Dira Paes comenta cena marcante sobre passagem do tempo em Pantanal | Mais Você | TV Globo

Você entrou na novela já na segunda fase da trama, né? Porque quem interpretou a Filó mais nova foi a atriz Letícia Salles, que surgiu grávida na fazenda lá do Zé Leôncio, interpretado pelo Renato Góes na primeira fase.
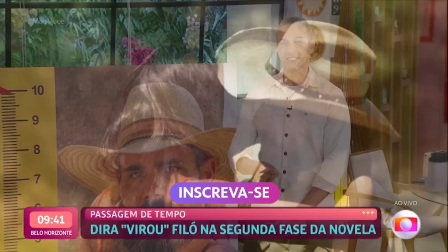[0:13]
E a Filó passou a morar e a trabalhar na fazenda, né? Mas a relação dela com o Zé Leôncio vai muito além disso.
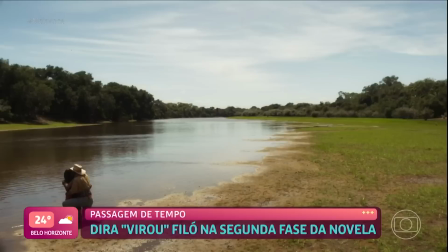[0:20]
E aí, pra fazer a passagem de tempo, vocês fizeram uma cena lindíssima, que a gente vai rever agora um pouquinho também.
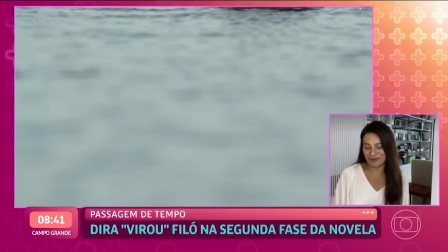[0:27]
Mas eu quero saber, Dira, se foi difícil fazer essa cena.
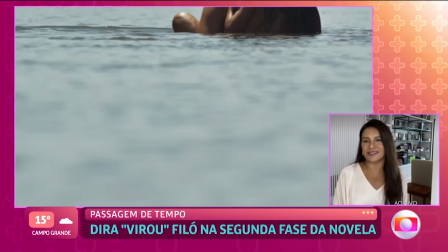[0:33]
E aí? Olha, eu tenho que confessar para o Brasil, Fabrício, que essa cena foi marcante na minha vida.
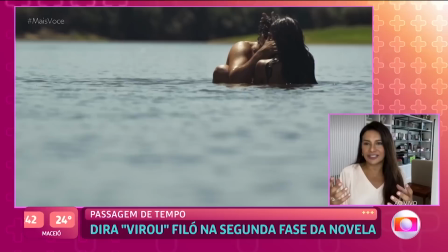[0:41]
Nós estávamos todos juntos assistindo a passagem de tempo, o elenco, e de repente, assim, eu fiz a cena,
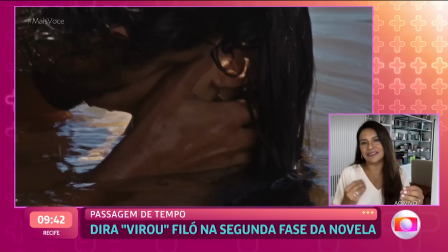[0:48]
mas nós todos fomos surpreendidos pela mágica que a cena teve, né?
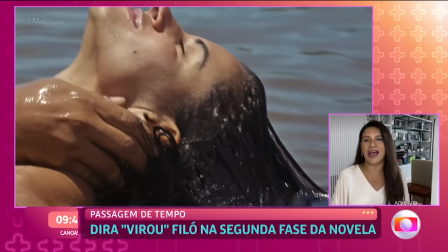[0:55]
Na sua realização Nós fizemos esse balé Ela
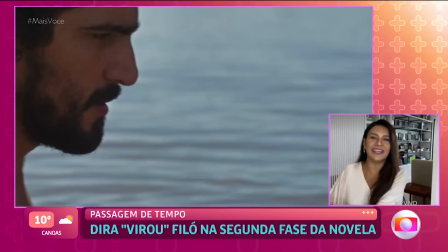[1:00]
mergulha dentro d'água A câmera vai pra ele Ó,
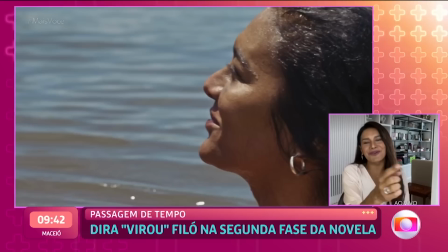[1:04]
a gente vê A câmera indo pra ele Ela sai correndo O Renato me puxa Porque tinha uma correnteza ali,
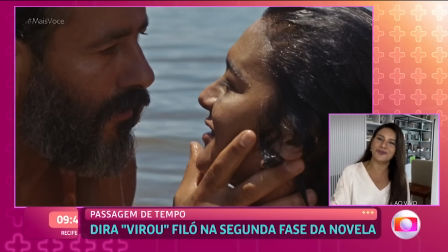[1:12]
né Fabrício? E aí, ó, quando eu saio E aí a câmera fica em mim Pra que o Renato saísse Entrasse a mão do
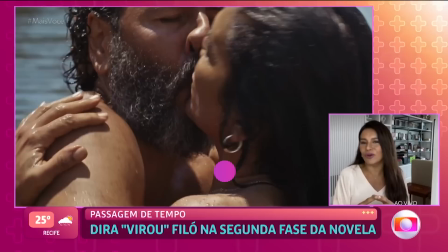[1:21]
Marquinhos Palmeira E a gente tivesse esse primeiro encontro E eu acho linda essa fala que marca o olhar dos dois,
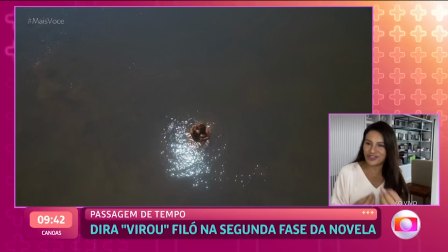[1:28]
né? Ela fala pra ele, minha perdição. É uma maneira de dizer, eles dois não dizem eu te amo pro outro.
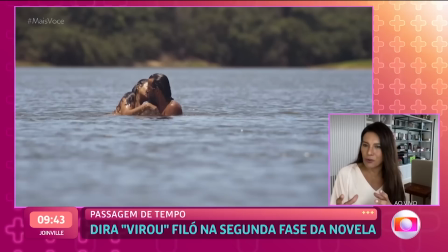[1:37]
É uma relação de um amor que eu acho de encontro de almas, sabe? Que vai além do homem e mulher. São pessoas que não conseguem viver longe uma da outra. E essa cena, particularmente, ela resume tudo que virá, sabe? Toda a cumplicidade desses dois, toda a relação, mesmo que torta, mas é uma relação sólida, que o tempo, ele é o senhor, ele é o grande senhor da nossa existência. E eu acredito que a gente vê ali nessa passagem, em poucos segundos, essa é a magia da arte, da direção.
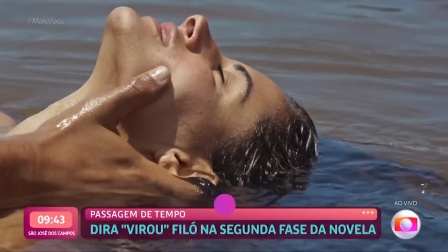[2:18]
Em poucos segundos você entende uma relação, Então,
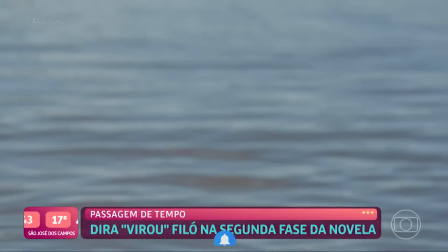[2:22]
você identifica que ali o tempo passou e que são novos personagens,
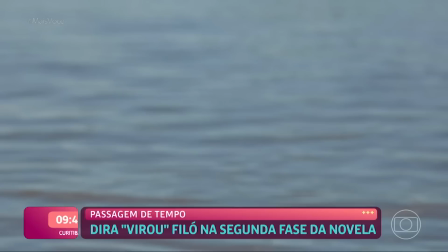[2:29]
novos atores, mas os personagens continuam.
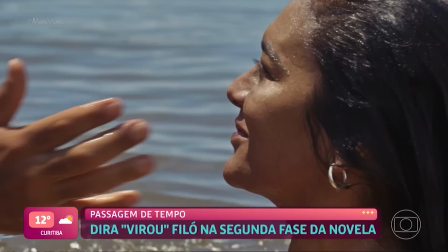[2:33]
Eu fico muito feliz de ter participado desse momento, que no dia seguinte, Fabrício, que essa cena foi ao ar,
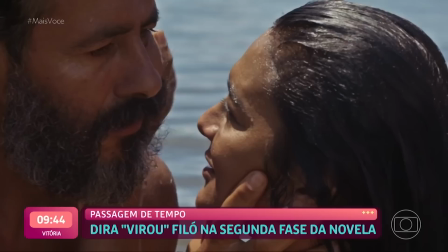[2:42]
é impressionante como o Brasil já estava conectado com a segunda fase.
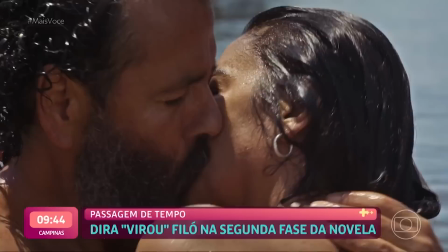[2:47]
Então, eu que sou uma atriz, eu fico muito feliz de a gente conseguir convencer o público em segundos, né? A gente trazer para o público uma emoção, seja ela uma mistura de emoções como essa cena atrás e que deixa o Brasil, assim, sensibilizado, né? Como é bom sensibilizar uma população. E você fala em convencer o público. Isso eu posso te garantir que vocês estão, viu, menina? Porque eu conversando com a Dira Paz aqui é uma coisa, e eu vendo a Filó é completamente outra coisa, totalmente diferente, especialmente por causa do sotaque, né?